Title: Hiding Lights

Hey, this is Daniel from At Around Our Pro. Today on set, we were talking about lighting in a small space and hiding your lights within the set. For this type of thing, I like to use small lights like LEDs. They don't get hot. You can kind of tuck them in places. They're dimmable.
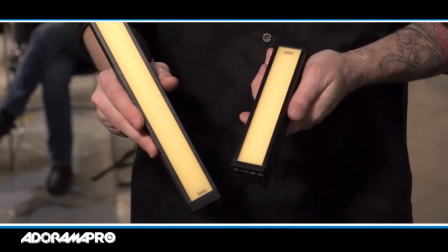[0:18]
They're really great. We have the matchsticks from Cineo here, brand new lights. They're really nice, really good color rendition.
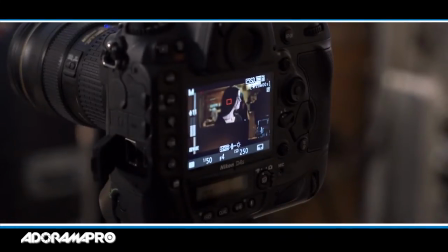[0:23]
And we've got them here set up around Brie. And I'm using a data light as the back.
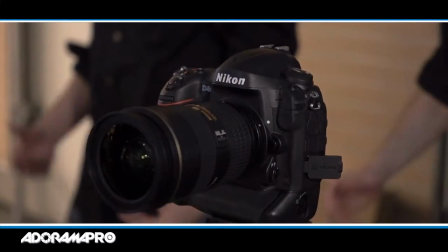[0:28]
We'll walk through how we do this. I've got my Nikon set up. I'm all framed up. And I have Brie doing a little scene. scene.
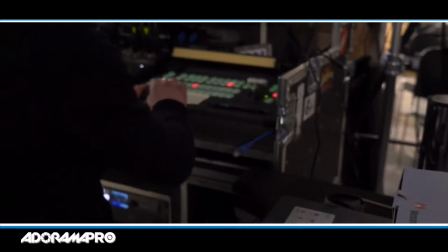[0:34]
She's gonna be typing on the computer and then she's gonna turn towards the multicam and then she can turn back towards the computer and she's gonna finish what she was doing.
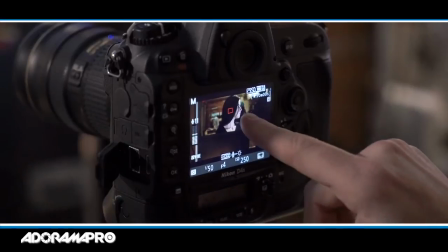[0:41]
That's basically our scene. So the first step in this procedure is I set up my camera where I wanted, I framed it up the way I like it. Then I set up my exposure based on the what's in the background, what I can't control.
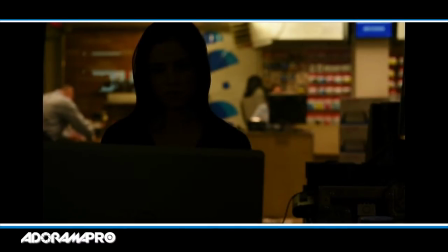[0:52]
So there's the store behind her through the window. So I base my exposure on that and my white balance, everything set up based on getting the store looking the way I wanted it to. Then I started lighting up. The first thing I like to do is throw a backlight in for separation.
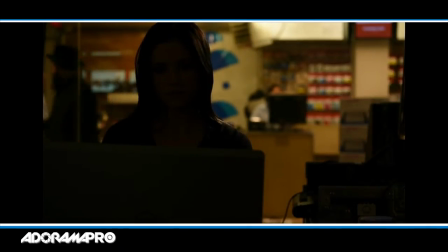[1:03]
I have a data light in the back here which is going to give some separation to her hair and also because there's lights behind her in the in the scene it makes sense. It makes sense for there to be a light there because there's lights behind her. The the viewer is not going to be tricked by that and think something weird is going on. The next thing I did is she's at a laptop and obviously when you're at a laptop that predicts light onto your
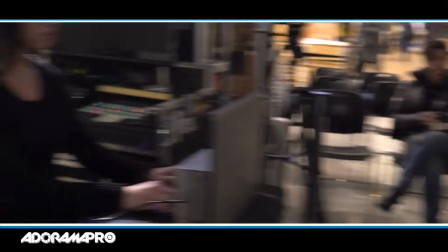[1:23]
face so if we turn that light on basically it's gonna light her up from the front.
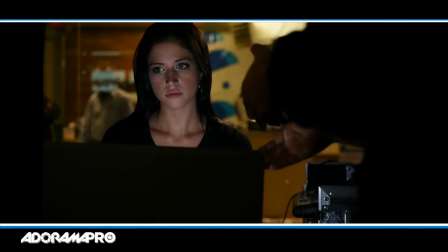[1:29]
What I did was you could put it wherever you want. I mean we tried it at first just sitting on the keyboard. What ended up happening was we got really terrible light coming up underneath her nose.
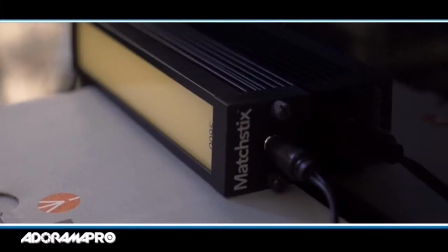[1:37]
So what I did was I took this box here and just set it on this to put it at a good level. So you can't see it from the back.
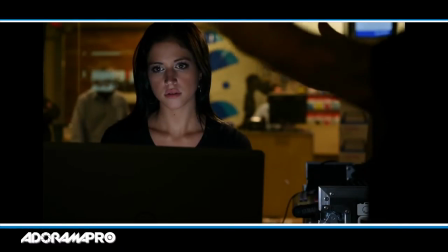[1:42]
It seems like it's good. It also makes her face look nice which is going to be you know ideal. We want our subject to look as good as possible. The other thing is the multicam system here has a big TV monitor on it. TV monitor again is going to light up her face. So using the same color temperature as the computer screen because it's a similar kind of thing I put another a 12 inch matchstick over here.
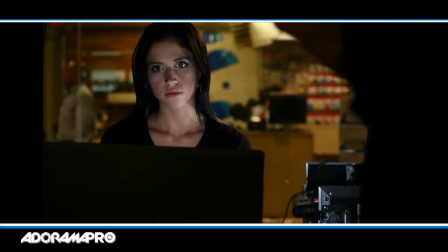[2:00]
So if we turn that one on, you can see that she's now lit from that direction. The way this is going to work is when she's looking towards the computer, she's lit. And then when she looks towards the multicam, she's also lit. And everything looks very natural, it's very smooth. The only thing that I wasn't caring for is that the computer that she's working on was a little bit dark in the front based on the exposure, since this room there's not a lot of light.
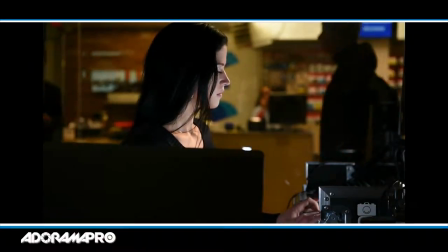[2:21]
We threw a little Area 150 Fresnel on the ground, which is tungsten. Turn that one on.
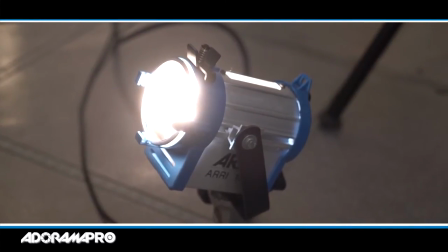[2:26]
And because remember, the rest of the light in the store is tungsten, it's warm. So this matches the environment of what's in the store.
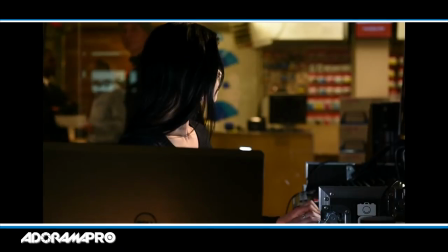[2:31]
I didn't just shine it right on the laptop because that would look really obviously lit. What we did was we kind of put it a little bit towards the bottom.
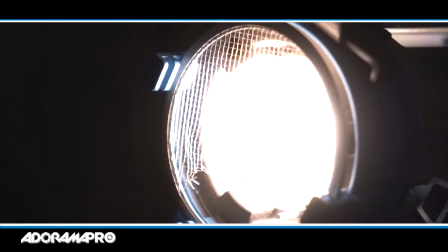[2:38]
And also I put a half scrim in it so that it kind of made the light not completely even. That's kind of how things look, you know, into life. To your eye it looks like that. So by putting all this together, so let's start the scene from the beginning.
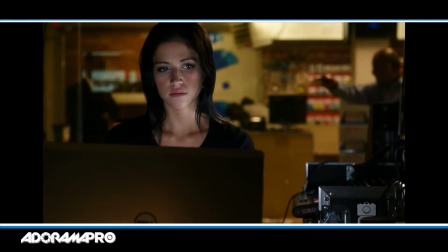[2:50]
So turn towards the computer, Bri. So if we were to start and Bri's typing, boom, boom, she's typing on the computer. and then she needs to adjust the multicam so she turns towards that.
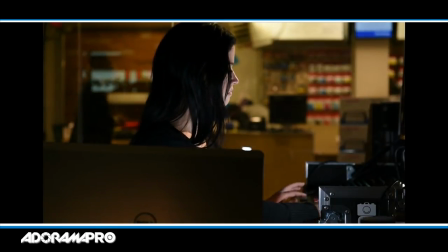[3:00]
She works on the multicam a little bit and then she turns back towards the computer to finish her work. And there we are we have a nice scene it looks lit very naturally. We used a few simple lights that we hid within the scene and then one light that we couldn't put in our small space we put it outside.
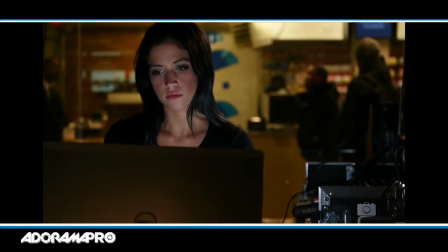[3:17]
These these little matchstick lights are really great they got really good color rendition they're easy to put up wherever you want.
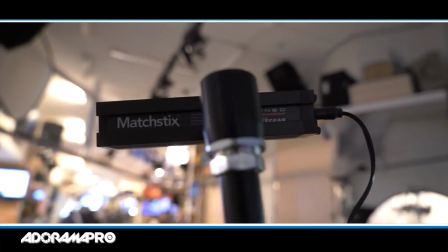[3:22]
In fact I'm being lit right now by one we just we didn't have another light stand sitting around so So we just clamped it to this ladder
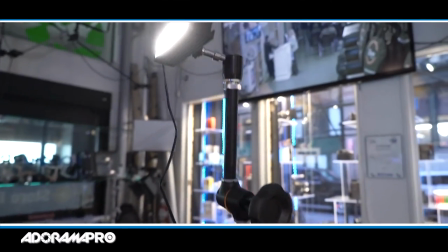[3:27]
that's over by my cameraman and were able to light me up and keep my exposure even throughout this whole process.